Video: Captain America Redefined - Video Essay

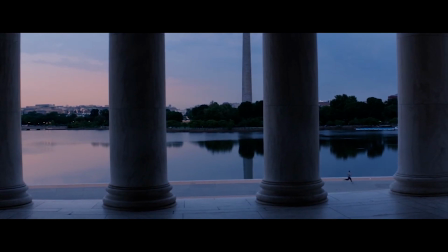(4:08)
We never really get a good glimpse of it in the first Avenger, except for when he bent that iron pole for 2 seconds, but he even had a hard time with that.
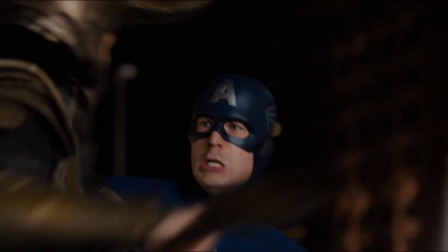(4:15)
And in the Avengers, all we really see in that is that he takes Loki on in a hand-to-hand fight, which only lasted so long until Tony just takes him down with one shot. And that was Loki's plan. Yeah, I know. Just shut up. The only thing we can see is how he took on the Chitauri, but even that is kind of hard to do,
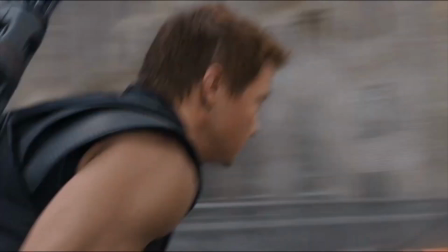(4:32)
considering we see normal people like Black Widow and Hawkeye do the same in that movie, and it just makes him seem less powerful.
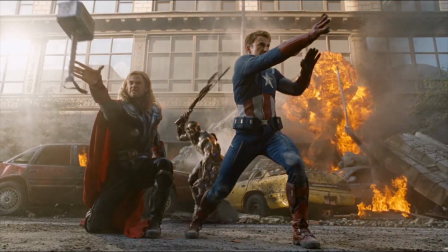(4:39)
He's supposed to be a super soldier. We are supposed to feel that he is an enhanced human being, the very tip-top and peak physical condition.
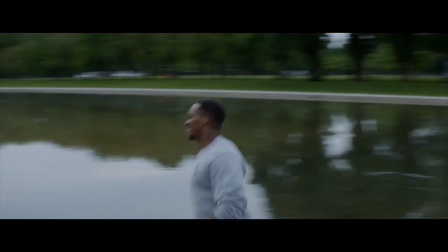(4:48)
I didn't really get a sense of that in the previous 2 films mentioned before, so to start off the movie right after he has his jog, it's time to go to work.
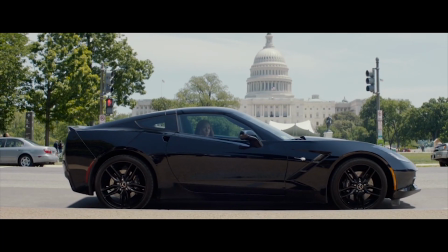(4:55)
And God, I could watch this scene over and over again, But
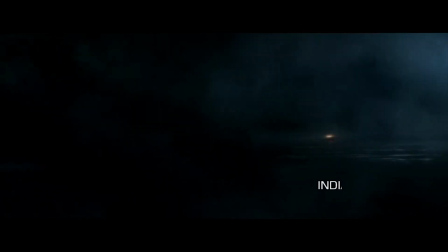(4:58)
before we get into the ship scene, there's one more tease of how they ramp up Cap in this movie, and it's short but impactful.
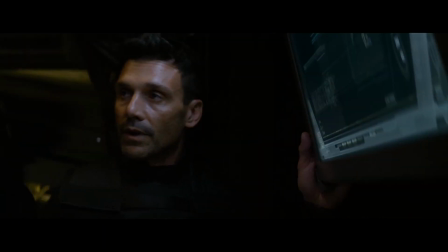(5:05)
He jumps out of the Quinjet without a parachute, and the Russos handle this well because they do something so small but super impactful.
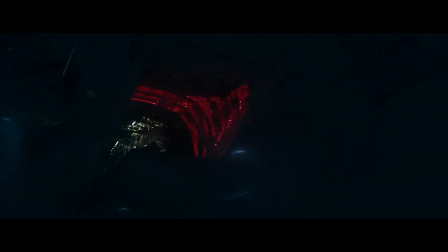(5:12)
So let's watch the scene play out real quick.
Too shy or too scared?
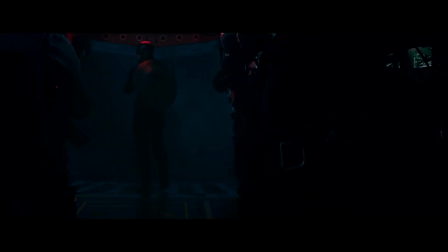(5:17) Too busy.
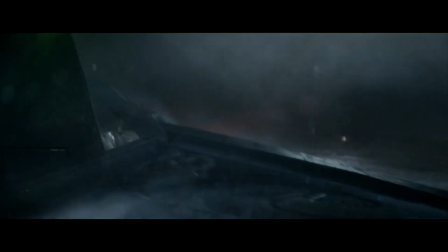(5:26)
Notice anything different? I took the scene out of one of the SHIELD agents asking where his parachute was.
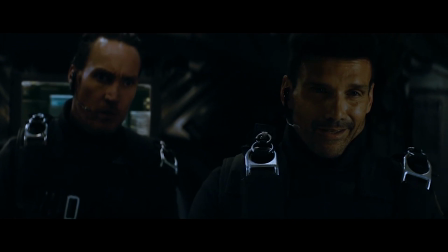(5:33)
The subtle line of a trained SHIELD agent asking if he jumped out without a parachute makes it seem even more impactful.
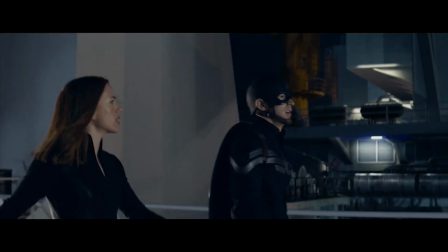(5:39)
We know as humans that we could die, so it's crazy as it is, but the inclusion of this line makes Cap's actions even more impactful.
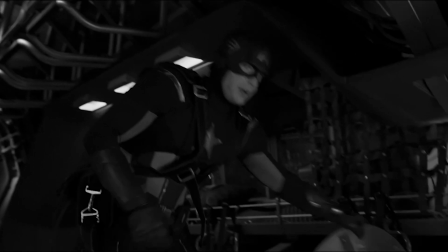(5:47) Was he wearing a parachute? No. No, he wasn't.
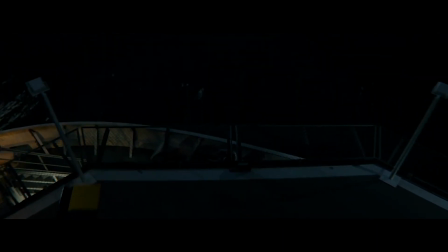(5:52)
Okay, so just now that we got that out of the way, I thought that was a nice touch. Now we can talk about the actual boat scene.
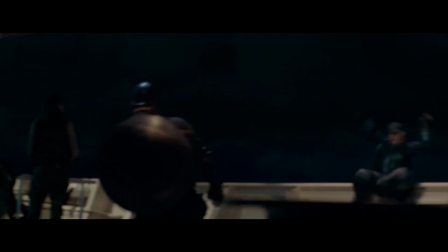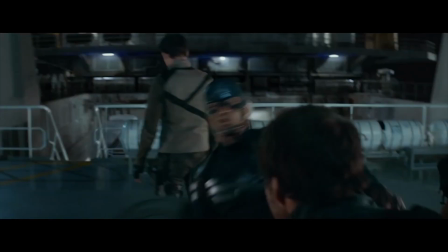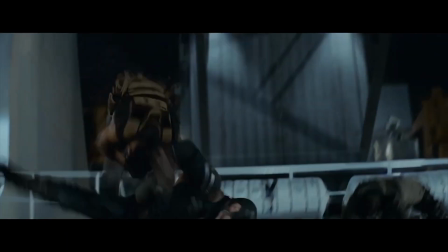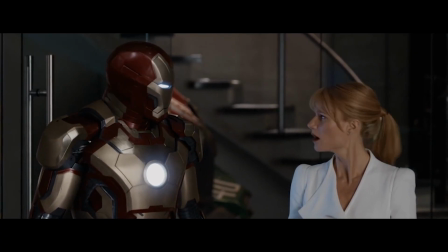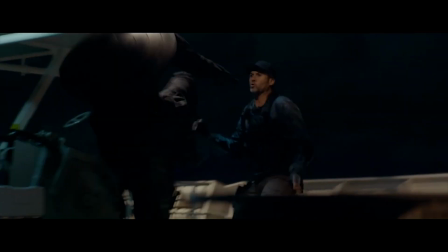(6:19)
Dear Lord, when Cap kicks that man off the boat, my whole body jolted in the movie theater,
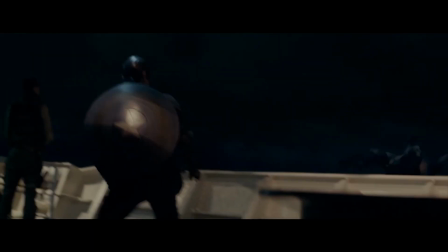(6:25)
and I still feel sorry for that poor soul every time I rewatch the movie.
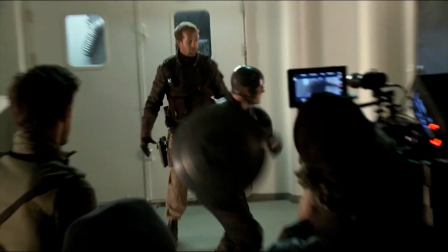(6:29)
In a featurette for the action, when they talk about the boat scene, the Russos described Cap's technique here as he has to take knockout shots,
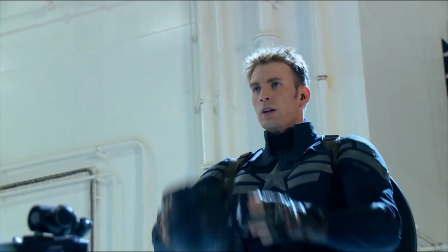(6:37)
which is straightforward, but it describes the feel for each and every hit in this scene well. Cap is there to quickly take out every person there, whether that be by knockout or throwing them overboard.
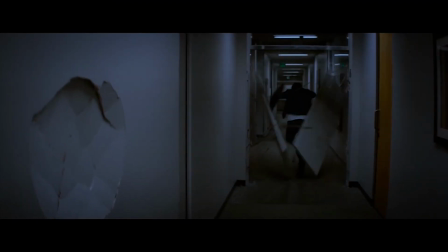(6:46)
Cap, simply put, is just a behemoth in this movie. He's constantly fighting more guys than one normal person can handle.
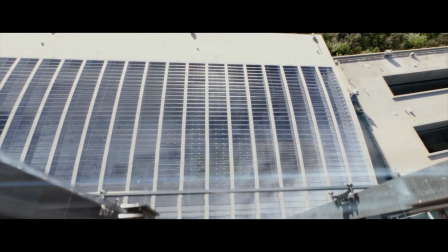(6:53)
If you put Captain America from the Winter Soldier in the first Avenger, this fight on Red Skull's ship, it's way different and way shorter.
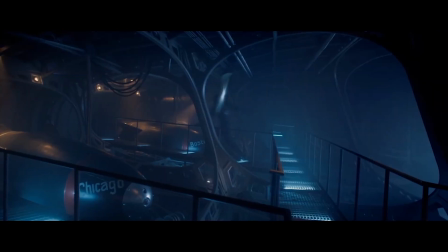(7:01)
And yes, you can use the excuse that he had time to train with S.H.I.E.L.D., but this movie makes me feel like Steve Rogers just is a super soldier.
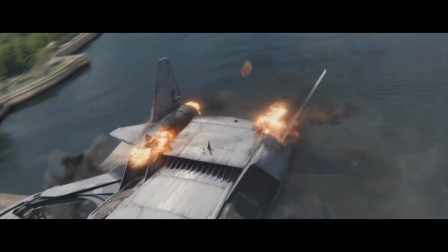(7:08)
Fights like this are throughout the entire movie, as well with Cap taking on a Quinjet by himself compared to him riding a motorcycle and pushing a button and then blowing up a tank.
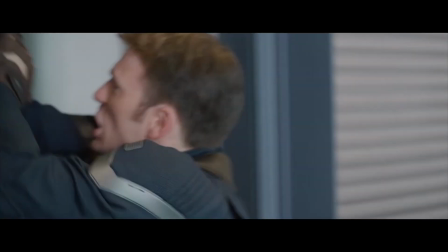(7:17)
He fights multiple dudes in an elevator while also having these weird magnetic braces put on his wrists.
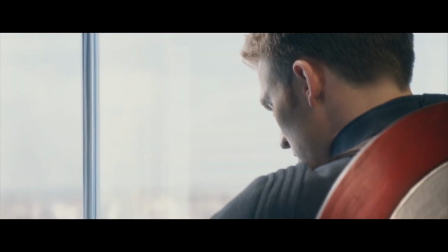(7:22)
They are constantly having Cap fight people with some sort of obstacle to make it harder on Cap,
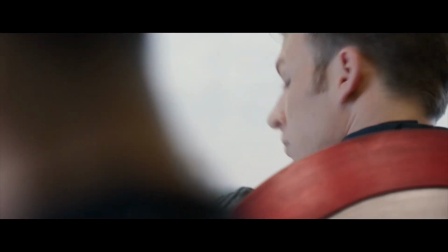(7:27)
and the fact that he can still generally take them out with ease but still have the audience engaged is a testament to the directors knowing how to film a Captain America action sequence.
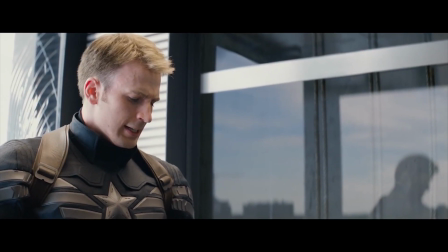(7:36)
It kind of feels personal.
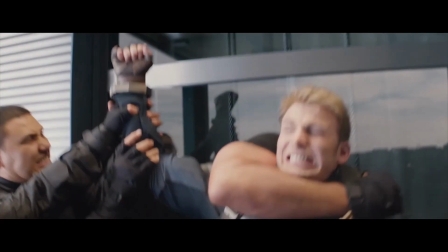(7:40)
And whether he has magnetic braces on his arms, have multiple trained agents against him at once, in an elevator nonetheless.
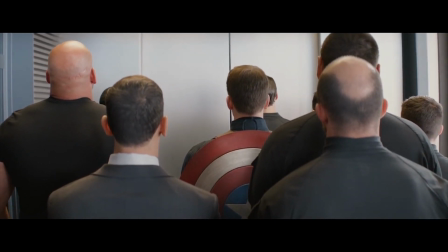(7:46) Before we get started, does anyone want to get out?
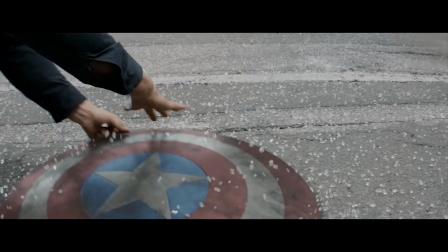(7:52)
A Quinjet shooting at him, a guy pinning him down with a minigun while the others pursue him, or having his best friend from 80 years ago,
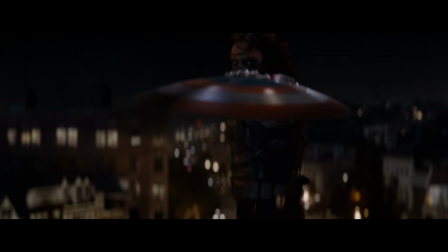(7:57)
who he thought to be dead, be brainwashed with a metal arm that can catch his indestructible shield midair. Cap always beats the odds and comes out on top.
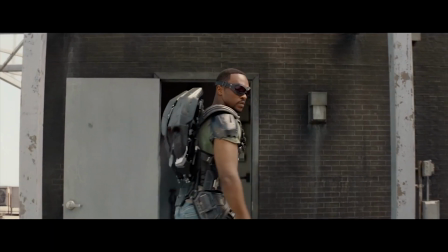(8:04)
This also extends to the supporting heroes as well. The introduction of Sam Wilson's Falcon is brilliant because adding a character that can do what he does would be pointless,
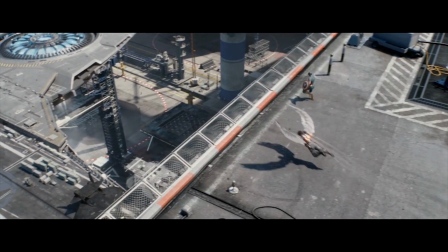(8:13)
so having someone who can fight where Cap pretty much can't, the air, is genius. It's a different type of action.